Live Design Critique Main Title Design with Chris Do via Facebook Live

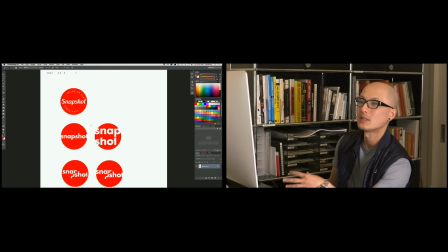[16:34]
But because she's kind of new to title design and sequential design, this was a whole learning process for her. Wow, so she's new to this. She's new to this. too. She's brand new to Okay. it. So I have to kind of explain to her how to do it while she's doing it. Wow. And she's pretty awesome. I don't feel alone now, so that's good. So those of you guys that are traditional graphic designers and you want to get into broadcast design, motion graphics, it's a cousin, you know. It's not like a distant relative. It's a first cousin. And a lot of the principles you learn about composition and space still work. The key difference here is you don't usually work with a lot of type. You work with more imagery. And it's going to become evident when we dig into the work that she's done.
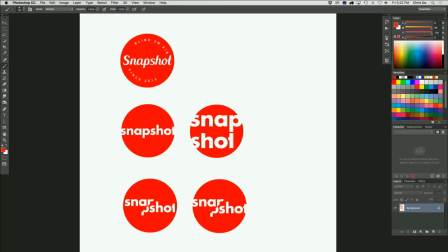[17:12]
Okay? So now, picking up where we left off, this is not the right typeface here, you know, but that's something that she's doing right there.
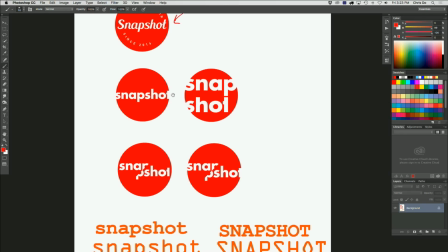[17:21]
And now I'm starting to see something. Okay, so we got some crazy font or typeface selection down there.
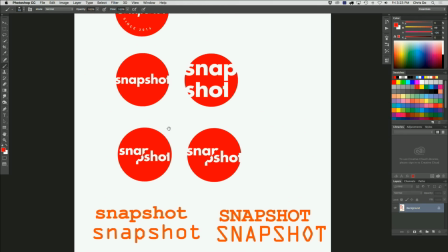[17:27]
We're not going to look at that, you guys. So don't start hating on us just yet, right?
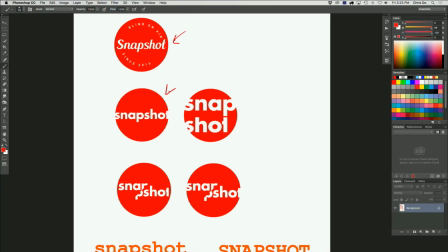[17:32]
And here, she's using the future branding, and this one right here, and we're using a font called Futura, or Futura, which is a beautiful typeface, and I love it. Futura is really based on geometry, so the letter forms are kind of similar to, like, when you look at an O, it's really circular, right?
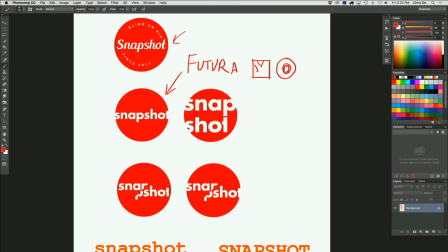[17:51]
And if you were to draw an X in here, let me see if I can draw an X. It's very geometric in its design, okay? I'm not going to draw, obviously, because it's harder to control this Wacom pen than it should be.
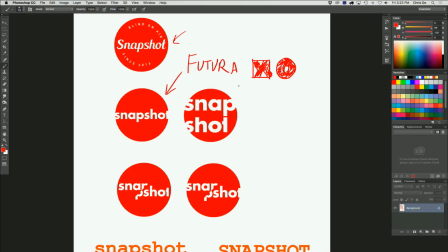[18:08]
All right? So that's Futura, and that's the same typeface that we use for the Future network. And so there is some connectivity there. And you can see here, in this version of the Snapshot, she's got some things going on. I'm going to switch colors here so we can see a little bit better. Where she's got this thing.
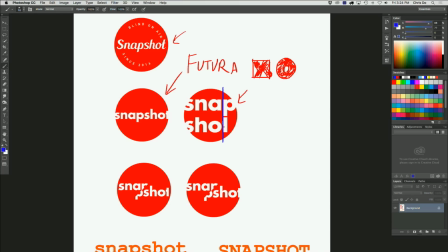[18:27]
So she's trying to line up the P, undo. Right? She's trying to line up the P and the T, and in the future, there's like we cut off the T on this side, so making that little modification there, you guys, you see that? But I don't want this to be the future brand. Snapshot is its own brand.
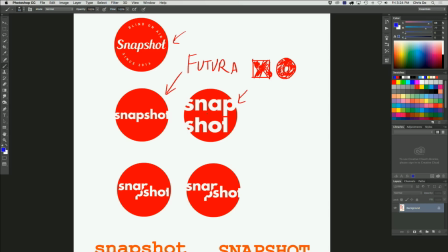[18:46]
It's its own channel. It can have its own look and vibe, and so I'm kind of encouraging her to step away from using Futura or to treat it differently.
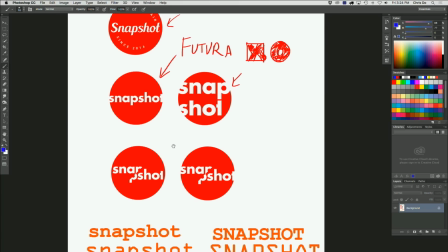[18:54]
All right. And if you guys have ever used a camera and you look through the viewfinder. I don't know what it's called, but there's these two circles, a semicircle, and they split in half. You know what I'm talking about? And when they're lined up, that's how you know it's in focus. Right. This is called like old school manual focus lens, right? None of this digital stuff. And so there was that idea.
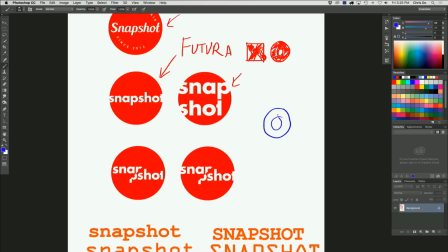[19:18]
So it looks like this, you guys. Somebody who's a photographer, if you're watching right now, tell us what that's called. I don't know, is it a diopter? No, I don't know what it's called. But when these two things are in alignment, so when they shift, I'll show you what it looks like.
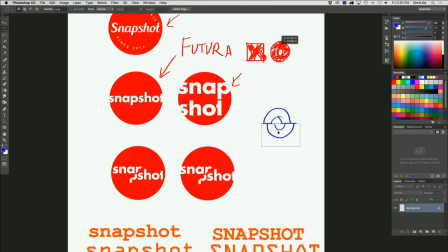[19:37]
Give me 1 second. When it shifts like that, you know it's not in focus. Okay? So that's out of focus.
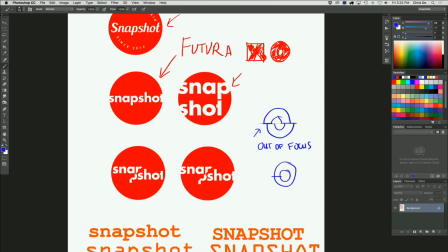[19:50]
And what I showed you before was in focus. There's a contrast between. So that's what she's playing around with here. You see a split right here? So it's solving two problems. One, it's kind of a very subtle nod to the language of photography and film. Okay, so that's that part.
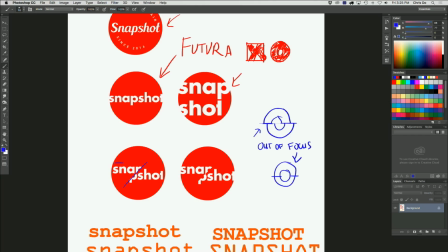[20:10]
But also, it gets the letter forms to be tighter in together. So we're getting greater density. So when it's straight like this, it's smaller. It's like that, right, guys? Versus this, where we can make the font, I'm exaggerating here, but it's bigger.
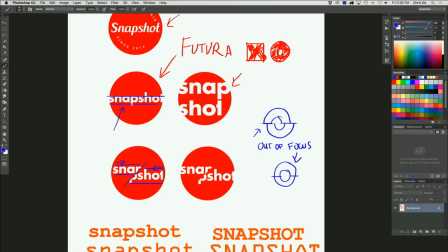[20:30]
It occupies more space, so it's bolder and therefore more legible from a distance. So the test is, usually when you design a logo, you need to make it work within a 1/2 inch by 1/2 inch square, and that's not a lot of space.